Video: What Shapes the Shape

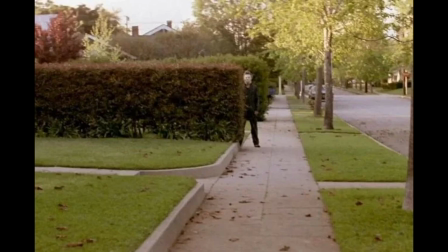(0:09)
Halloween by John Carpenter, released in 1978, is about a mental patient named Michael Myers who is sent to an institution for murdering his sister on Halloween,
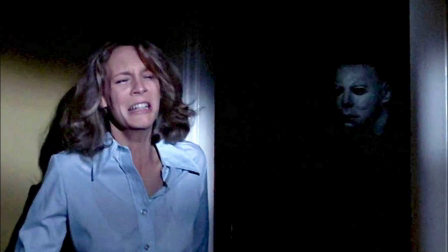(0:18)
and after 15 years he manages to escape and goes back to his hometown Haddonfield to kill again.
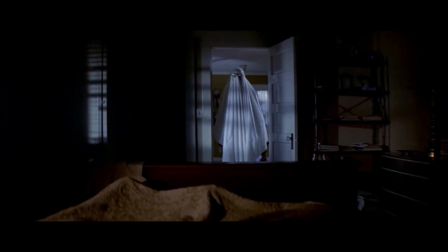(0:24)
Its mise-en-scène offers us an introduction to the basic film techniques, namely lighting, costume, and sound.
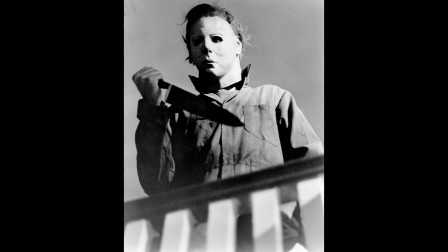(0:30)
Generally, low-key lighting is used to hide information and build suspense,
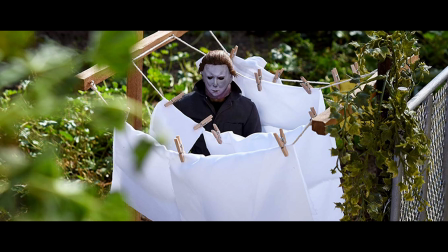(0:34)
costume is used to tell us about a character and what they symbolize, and diegetic and non-diegetic sound is used to tell viewers what to feel,
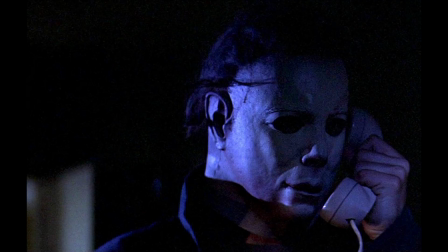(0:42)
such as suspense or what to expect. We will focus on two sequences from the film. These moments demonstrate the film's use of low-key lighting, costume, and diegetic and non-diegetic sound work to carry the film's message about the inevitability of death. Lighting is heavily used throughout the film, but is best demonstrated when Michael kills Annie in her car.
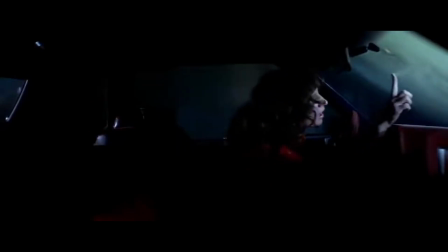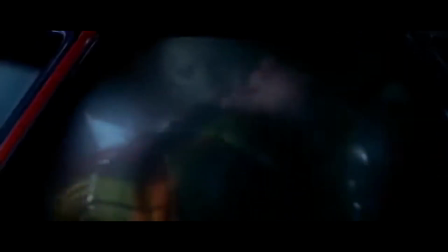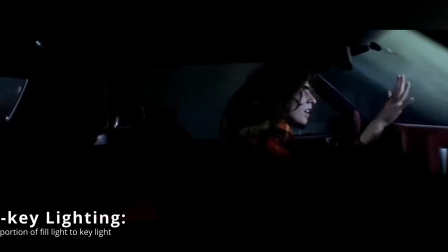(1:13)
In this scene, the film's low-key lighting setup takes over the frame. The frame contains a large amount of space that we cannot fully see, and the scene uses a medium shot which keeps the focus on Annie while also leaving the back of her car visible.
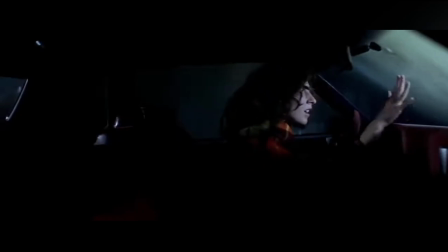(1:25)
The high contrast between light and shadow prevents both the audience and Annie from knowing what's in the back seat and puts the audience into a state of uncertainty. This is an example of how lighting controls information in film. When Michael suddenly rises from behind, the scare works because the lighting hides him until he emerges from the back. Even as this occurs, you can't fully see him and it highlights his mask. Michael's mask is blank and removes any readable expression. During his attacks, there's also cuts to where the camera is now looking in from the driver window.
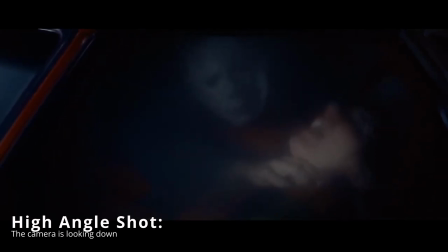(1:59)
This high-angle shot shows a front view of his mask, but even then you can't see his eyes behind the mask. They're pitch black. This eliminates clues that reflect intention. Because of this, there is no understanding of Michael. In the final sequence, sound design becomes the biggest technique used to create a sense of inevitability.
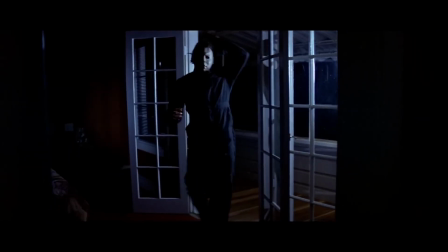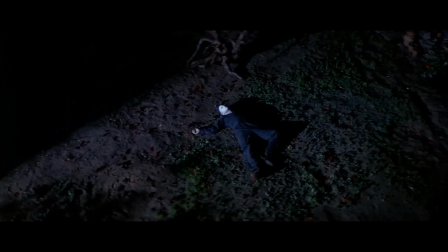After Michael is shot and falls from the second floor, the film quickly makes you think that there's a good ending. You can hear a loud thud before it cuts to him lying on the ground while a note plays signifying his defeat.
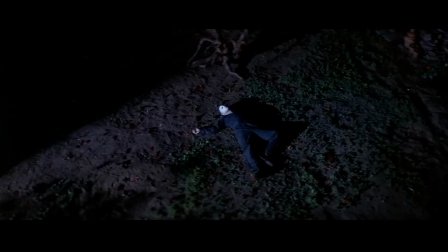(2:44)
These sounds, along with the sight, makes the viewer believe that Michael is actually dead. But when Loomis looks down from the balcony, it reveals that his body is missing and the film brings back its score, the main theme.
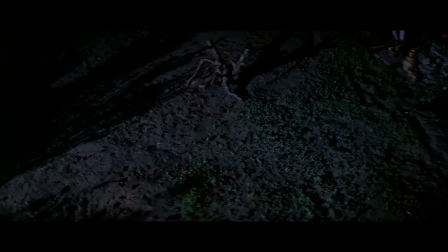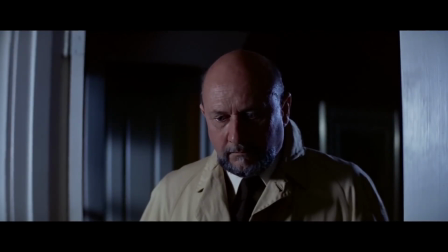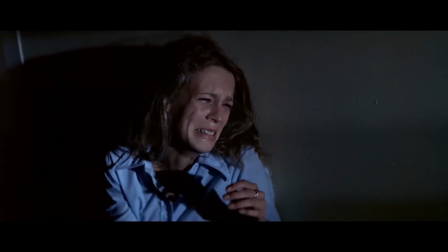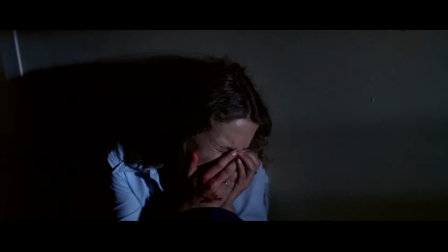(3:14)
This non-diegetic theme has been associated with Michael's presence. Anytime Michael goes on a chase or is in a scene, there's usually music playing. It reveals that Michael is alive and lurking and doesn't plan on stopping. This repetition creates continuity rather than a resolution.
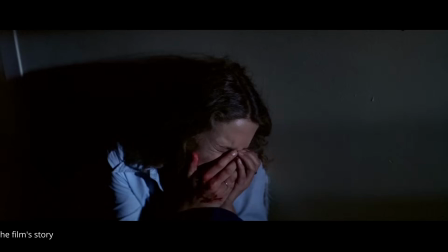(3:32)
In addition to the score, the film uses the diegetic sound of Michael's breathing onto blank shots.
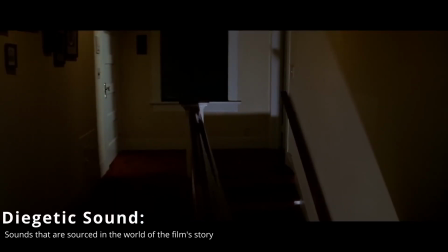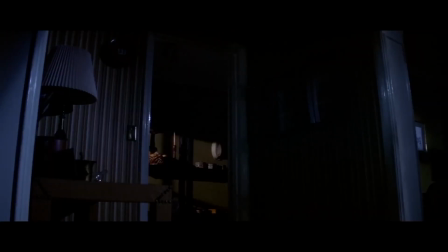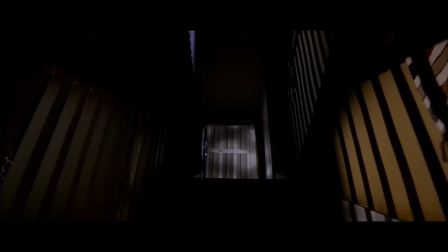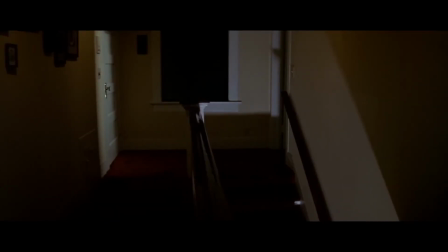(3:54)
This creates a connection between what we see on screen and what we hear off screen.
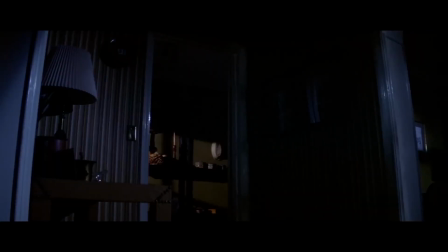(3:59)
The use of the empty framing and what happens outside of the framing implies that Michael Myers can be anywhere.
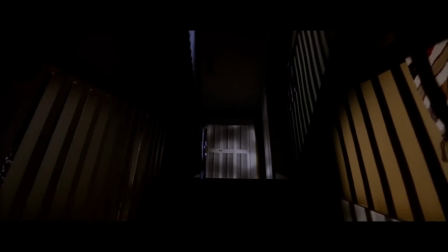(4:06)
Death hasn't been stopped, only postponed.
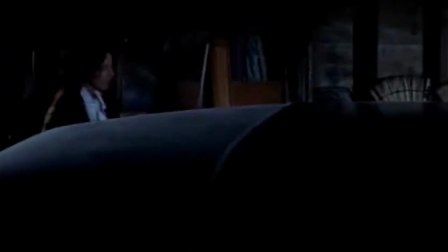(4:10)
Through the use of low-key lighting, costume, and diegetic and non-diegetic sound, Halloween's meaning is told through the techniques used in the film.